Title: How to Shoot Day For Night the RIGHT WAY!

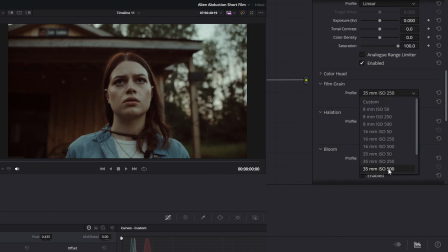248s
Then I like my film grain to be quite strong, so I chose 35mm ISO 500 and finished it off by turning on halation and blooming on the default settings.
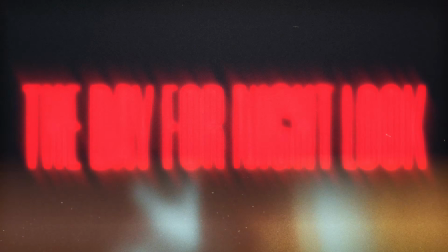259s
And now we're ready to start creating the day for night look.
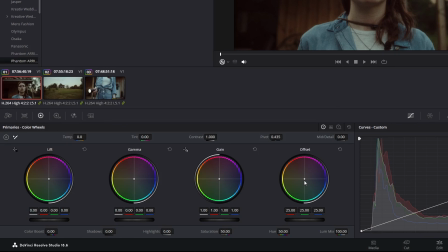262s
Now, going back to the day for night node, first I grabbed the dot in the middle of the offset wheel and dragged it down and to the right a bit to push the colors to the blue-green area.
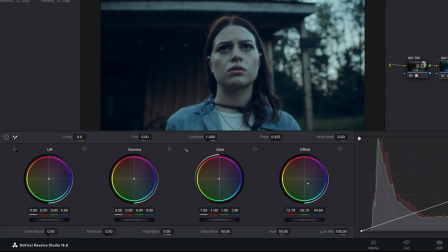271s
You'll notice that this gives our image a much cooler nighttime blue look, but we're not finished with the look just yet. Next, I dragged the gain wheel down to about 0.8, and this is bringing the exposure of the highlights down a bit.
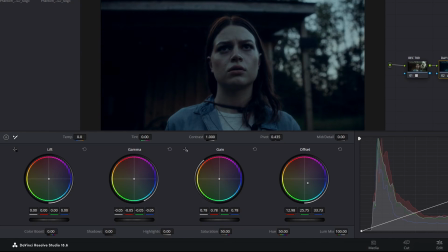283s
Then for the gamma wheel, I dragged it down a bit as well to about minus 0.08. and this will bring down the exposure of the midtones a bit as well. And finally, I brought the saturation down a bit to 40. Now, just keep in mind that these numbers work for me, but they won't necessarily work for you and your footage. So you'll have to play around with it a little bit and just dial in the right settings and numbers that will work best for your footage.
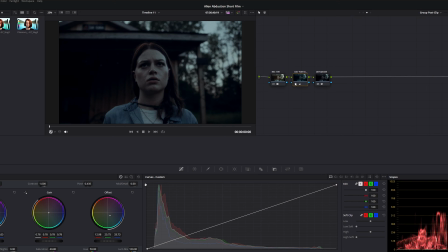305s
You gotta just use your own discretion here. So this is a great starting point to use as a base for all the clips in this group,
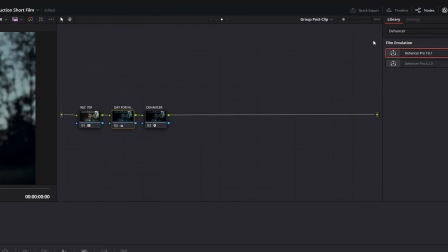311s
but now we can go ahead and go down to the individual clip level by clicking on a clip and making sure clip is selected instead of group post clip.
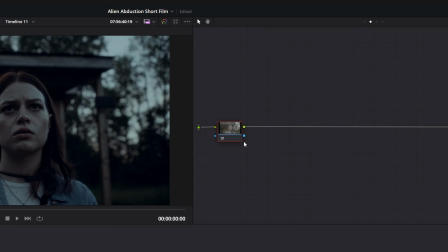317s
Then we can go ahead and rename the first node to EXP for exposure and add a second node and name it color.
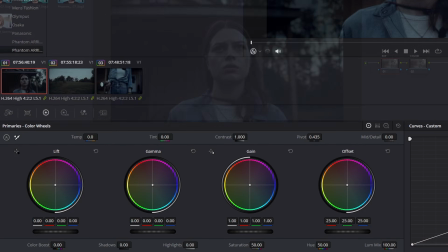326s
Starting with the exposure node, now it's time to start having some fun. The key here is to bring down the offset or the overall exposure quite a bit, as well as the gain or the highlights.
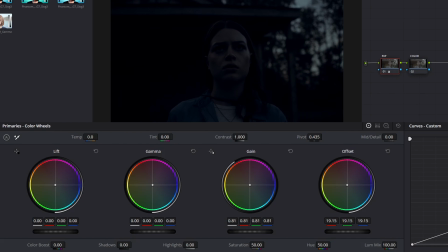334s
So I went to about 17.2 for the offset and 0.46 for the gain on this specific clip here. Then I like to bring the gamma or the midtones up quite a bit, in my case to 0.11. And finally, I bring up the lift or shadows to 0.08.
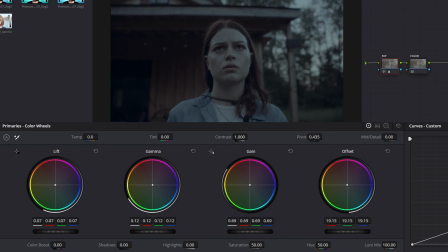351s
Now, depending on how you want your overall look to be, you can either leave the contrast at 1 or 100% to leave a bit more contrast between the highlights and the shadows like I have here,
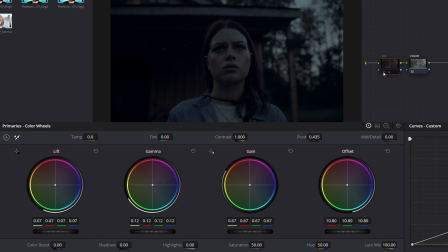359s
or if you want that super dark, hard to see Hollywood nighttime look that basically makes it hard to see anything, you can lower the contrast and bring down the gain even more, just like this shot. For whatever reason, Hollywood has been stuck in this whole mode of just underexposing everything and making it very hard to make out details and see things in nighttime shots. So if you want to achieve that look, have at it, do what you like, but in my shots over here, I like to kind of bring up a little bit more detail.
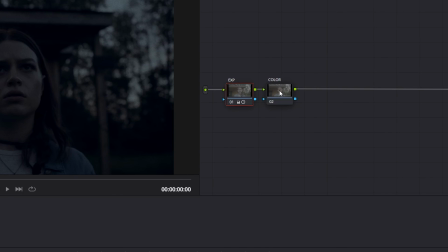386s
And finally, to finish off the look, we'll pop on over to our color node and bring down the color temperature a bit,
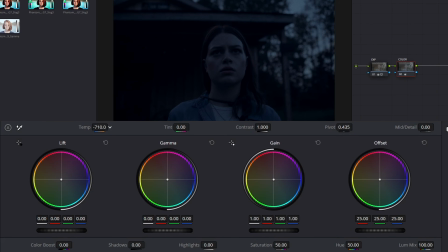392s
cooling off the image even more and adding a bit more saturation. This will really help the blues pop, but also help any other colors that may still be in there pop a bit more too, making it seem a bit more natural. Just don't go too far with the saturation or it will look really unnatural.
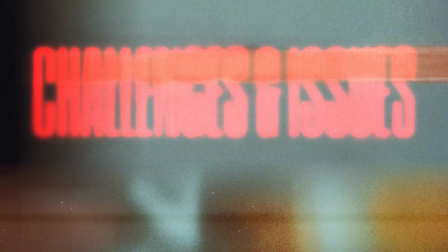408s
So before we wrap this all up, I just want to share some challenges and issues you might face when doing this process.
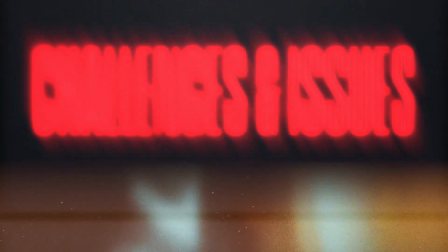413s
There's obviously nothing like actually shooting at night and lighting for it properly, so a huge issue you could run into when going this route is the sun.
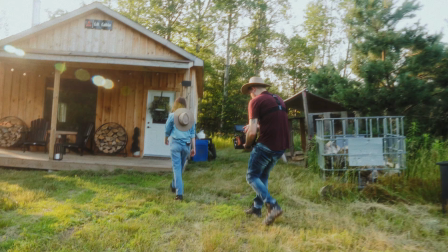421s
At night, you don't have to worry about this in the slightest, but when shooting during the day, some shots will be virtually impossible to make the day for night look work.
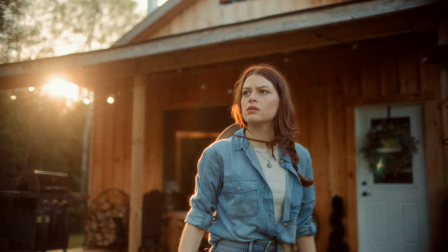429s
Look at this shot here for example. You can visibly see the sun and lens flares in the shot, and you can see enough of the sky, so it doesn't look realistic in the slightest.
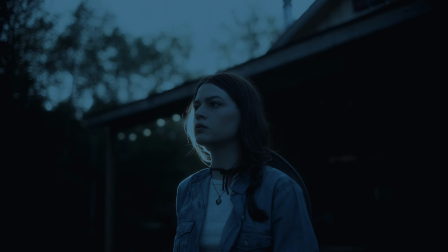436s
It's not until the framing of the shot changes and there's no more sun or lens flares in the shot that the look starts to work.
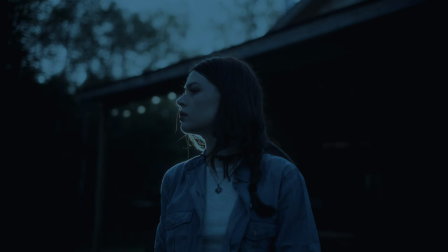442s
So again, shooting a bit later in the day when the sun is lower in the sky will definitely help sell the look, but you still have to be careful with the angle you shoot at and how you frame your shots. Another issue would be exposure. Like I mentioned previously, it's much better to expose your images properly so you can have the right detail in the highlights and the shadows.
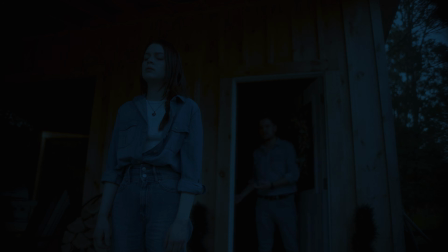460s
This will make it much easier when adjusting all these settings in post to create the day for night look. Third, if you have any other light sources in your images, like a flashlight or a light on the wall, these will also be affected by the day for night look and it just won't look quite right. So what do you think of this day for night look? Does it work and is it passable, or does it not quite fit the bill for the nighttime look and it's not really worth the hassle? Let me know in the comments down below. I'd love to know what you think. Anyway, if you found this video useful, make sure to like and subscribe. And if you want to see more content like this, you can click on either side of my face right over here to see more. And with that, I'll catch you next time. Ciao for now.